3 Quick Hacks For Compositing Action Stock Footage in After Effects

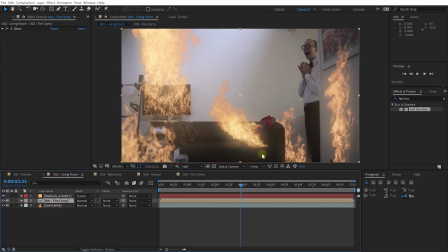243s
Most of the time when you're using the elements from ActionVFX, which are all fire, explosion, dust and dirt and, you know, grimy and gritty effects, it works really well if you're adding a little bit of dirt, a little bit of dust onto the lens itself. So it really feels like the viewer is right there, right in the middle of, you know, all this stuff going on.
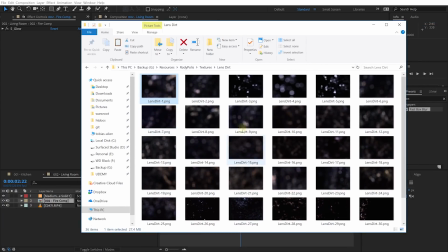261s
On the ActionVFX website, you'll be able to download a whole bunch of lens dirt textures and they're all free.
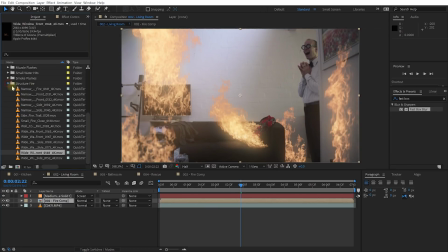267s
You can just bring them into your project. I already have them here in my lens dirt folder.
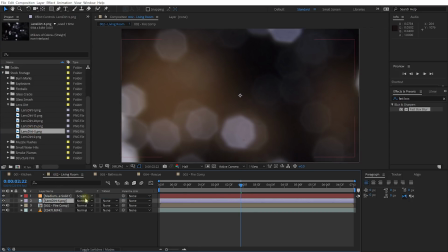272s
And then we can just grab any one of these, drop it into our composition. Let me just scale this down because again, it's quite a big texture.
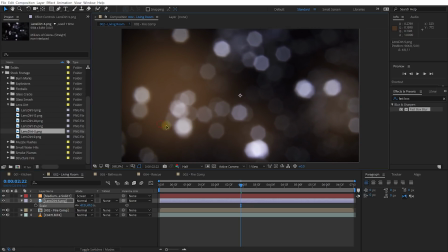279s
Don't want it to be too small. It's going to move it over to the right hand side just a little bit.
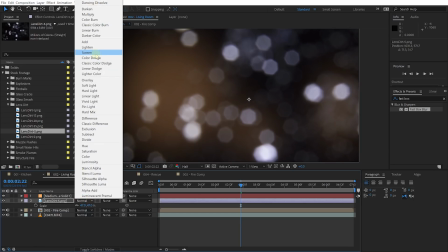283s
And then you can simply change the blend mode over to screen.
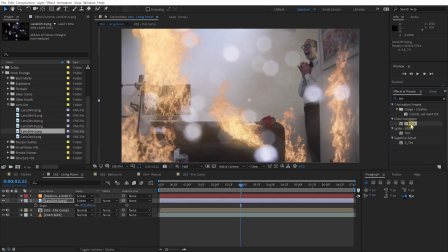287s
And because the colors don't quite match, you may want to apply a simple tint effect and then simply change the map white to property to, you know, just a bright area of your fire. And now, if you rewind and play this back, that actually looks quite nice.
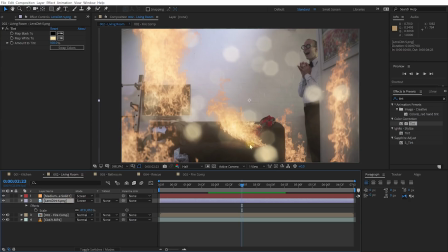302s
Now, you may want to add some flicker to this lens dirt as well, and maybe not make it quite so opaque, but I actually like to use these elements slightly differently. Let me delete the tint effect, and what I'm going to do is I'm going to use this lens dirt layer as a track mat on a duplicated version of my fire,
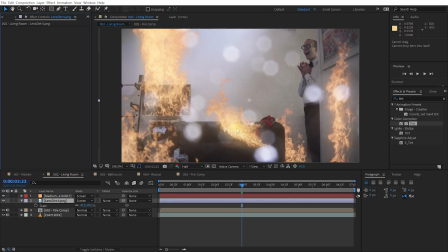317s
so that all of these nice dirt highlights, spots on the lens, interact with the fire a lot more naturally.
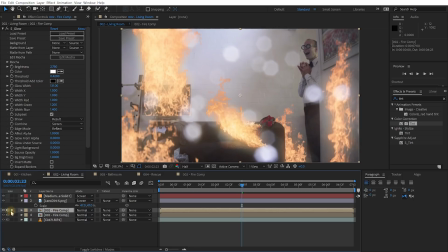323s
For that, I'm simply going to duplicate my fire comp. By the way, this is really just the layer that contains all of my fire elements grouped together.
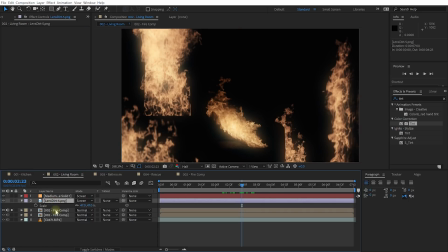331s
Make sure that this sits directly underneath your lens dirt layer and change the track mat over to Luma Mat.
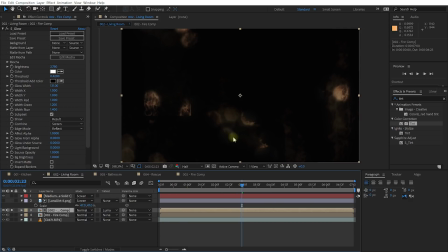338s
So we're kind of cutting out these lens dirt elements from this fire layer. And because it looks a little bit odd right now, again, I want to apply a fast box blur effect to that layer. And let's just jack this up. And again, can you see how we're kind of re-revealing these really nice lens dirt elements? And obviously we can kind of scale this layer up and reposition it in any way that we want.
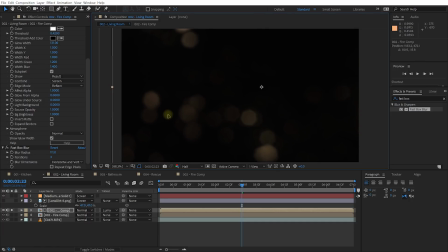356s
I kind of want to offset it just a little bit so it doesn't, you know, match exactly over the base fire footage. So now we've got these really nice kind of flickering lens dirt elements. And then let's change the blend mode of this layer from normal over. You can either use screen. I like to go add, just adds a little bit more intensity. And obviously let's unsolo this layer so we can actually see what this looks like.
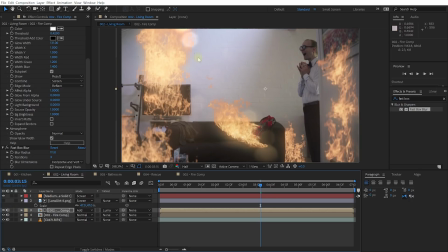376s
Now I've got these lens dirt elements right here. But if I play this back now, you can see that these lens dirt elements interact and react to the fire in the scene much more naturally.
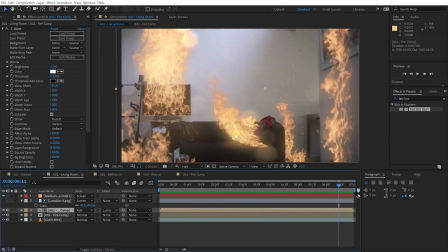388s
Finally, tip number 3 is to add some motion blur to your elements. Because most of the elements from ActionVFX are shot at high speed to give you slow motion, they're using a pretty high shutter speed, which then means that every single frame of your footage is usually nice and sharp and there isn't much motion blur.
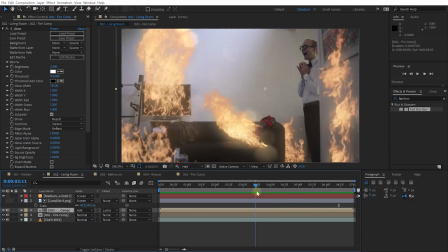404s
That aspect, however, can make these elements stand out a little bit when you're compositing them into, you know, standard video footage. So I always recommend adding some motion blur back onto all of these elements to make them sit a little bit more naturally in the scene. For that, if you have After Effects CC and above, you can use the CC Force Motion Blur effect, or if you want to, the Pixel Motion Blur.
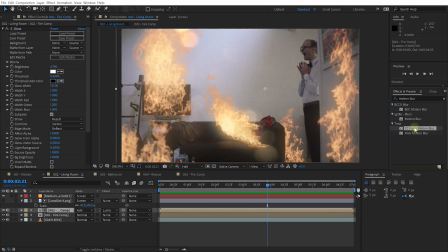423s
Do this at the very end. These effects are pretty slow to calculate. And if I use the CC Force Motion Blur and apply that to my fire layer, you may want to jack up your motion blur samples because this determines the quality of the motion blur.
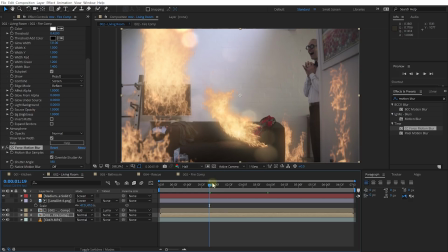436s
But now you can see my computer is rendering quite a bit for every single frame to really calculate that motion blur. So you really want to do that at the end of the process. I'm going to delete this motion blur effect again because I actually prefer to use some of the third-party plugins. There's a Real Smart Motion Blur plugin which works really well and it's really nice and fast.
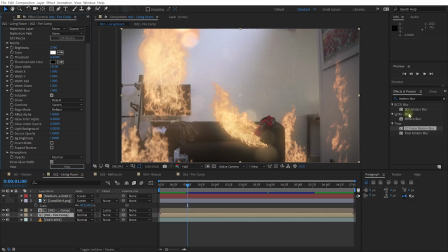453s
And the one that I personally like a lot right now is the BCC Motion Blur, which is Boris Continuum Complete. So let's just apply that to this fire comp layer. And this one calculates a whole lot faster. It looks a lot more organic, a lot smoother. I kind of just like the way it looks. Let me reduce the blur amount maybe to go with 0.7.
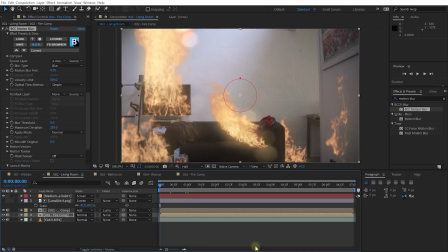471s
And let's rewind and play this back.
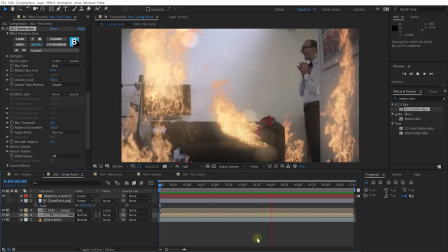475s
And just adding that little bit of motion blur back in really makes these elements sit so much nicer in the shot. And that's all there is to it. If you enjoyed this video, please hit that like button. If you're new here, hit that subscribe button. And if you want to see more, just click these links over on the right hand side.